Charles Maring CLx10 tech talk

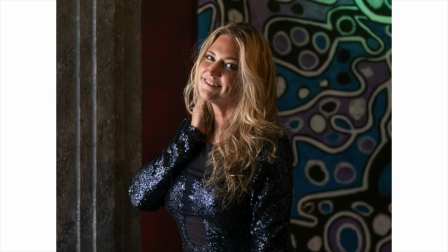7:38 subject is far away from it and then of course give you a few stills in this example and as we capture stills we get our subjects close to
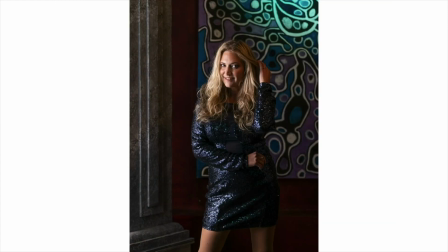7:47 the light source we get this really soft wraparound kind of effect to things so there's just so many ways that you can use the built-in creatively but what is fun about this light is there are also other options available as well and let's get into some of the light shaping tools inside here we have a Fresnel that just kind of mounts on the front here and the nice thing about the Fresnel is it gives a little more Hollywood drama to our photographs if you will it's more contrasty light it's isolates the subject incredibly well let's share a few examples whoops with you as well
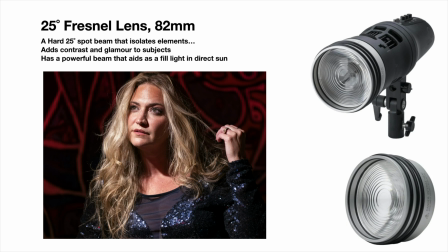8:26 here you can see it's just a little bit more glamour type of lighting again lighting our subject and isolating our subject this is also really powerful because it's isolating the light. If you're outdoors, it's a powerful beam and it really helps to aid in fill light and direct sun as well.
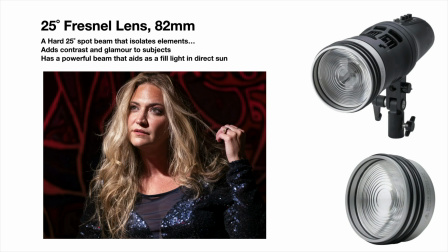8:44 If you're on the streets or something like that, need a little fill in the sun. And again, just mounts right on there. It's a hard 25 degree spot beam. Let's give you a look at this.
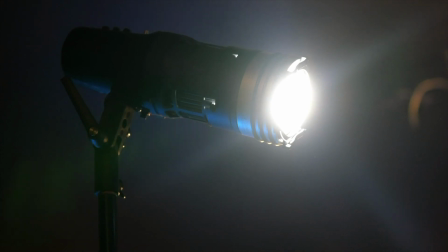8:56 We've got it up really high in our studio and it's just kind of aimed down and you'll kind of get a glimpse of a little video clip here.
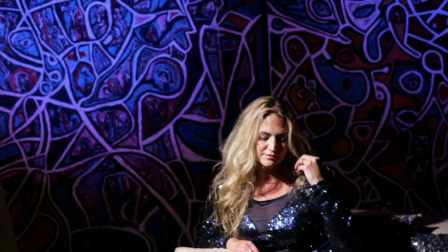9:04 Do you see how much drama it adds to the actual lighting here.
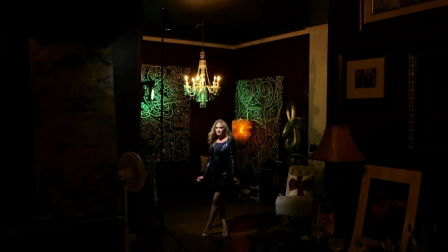9:08 So anytime you want to have a really contrasty but isolating your subject glamorously type of look, this light does it really well.
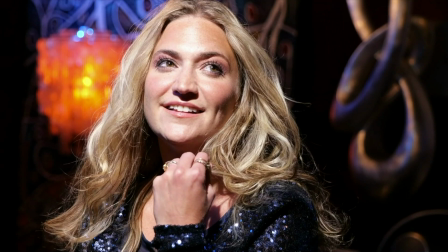9:18 And up high like this, aim down, you really get kind of that butterfly lighting effect, that Hollywood effect to things.
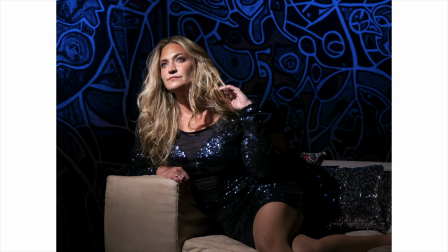9:25 Just a couple of stills. Also using the Fresnel here to kind of guide you on the possibilities of what you can do when you add this Fresnel to the actual light itself so what else do we have oh there's a 50 degree optic as well which can be added via the barn doors on the front here and the 50 degree optic is is a narrow beam it narrows this 120 straight up to 50 degrees and it really though has a real beautiful roll off to things so it's not spotted like the Fresnel was it really kind of lights the whole scene,
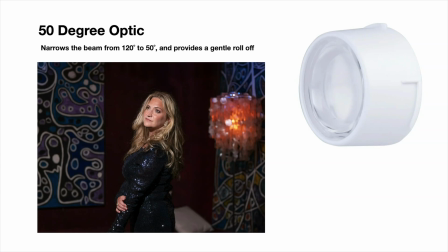10:04 if you will, but definitely helps to separate your subject just a little bit.
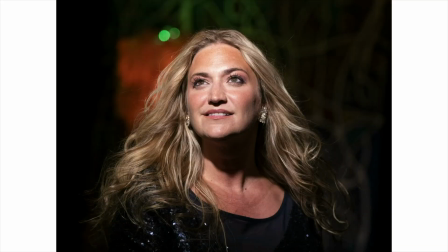10:08 So, just to give you a glimpse of this light, not as contrasty as a Fresnel,
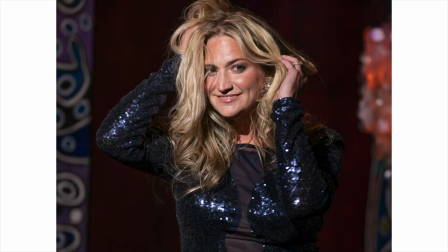10:15 right, but a little bit more focused than the other. There's another shaping tool inside I don't have photographs with, but it is a diffuser. Of course, this is just great to throw light everywhere. Maybe you want to light the whole room and have the whole scene just kind of neutrally lit Good way to do that. There is a gel holder inside as well. So you can put colored lighting if you wish There's a remote control incredibly useful obviously because when you get it up high I don't want to climb on a ladder to have to adjust my lighting So just use the remote to turn it on and off and control the different powers of the light I think I've got some more examples too. Let's get into Yes.
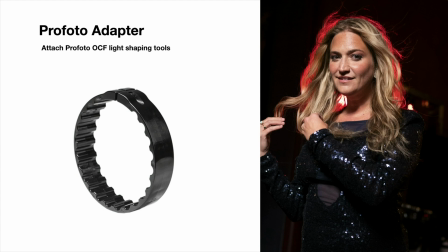11:01 Beyond the light shaping tools that come in the kit, there is also a Profoto adapter in the photo kit. And what's beautiful about that is I can use all of my Profoto light shaping tools as well.
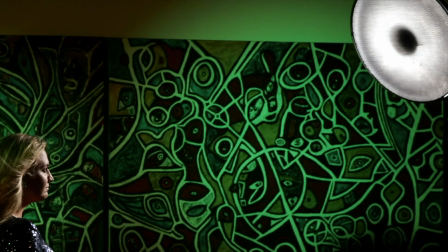11:13 Here's a good example. I am a huge fan of the soft white beauty dish.
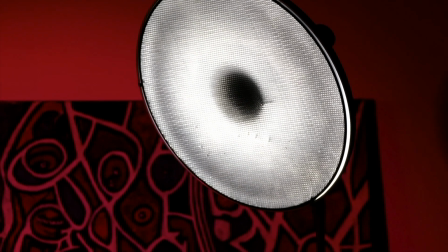11:18 We have a 25 degree honeycomb grid in it. And beauty dishes are just that.
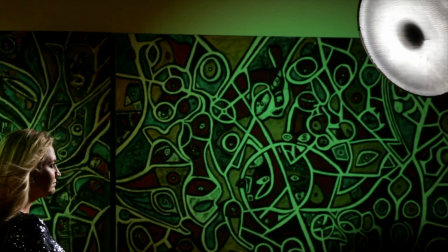11:24 It gives this beautiful kind of somewhat Soft yet somewhat edgy lighting that's kind of an oxymoron,
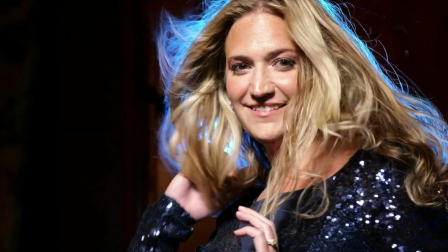11:31 but it it does as you'll see in the stills It just it's a it's beautiful lighting.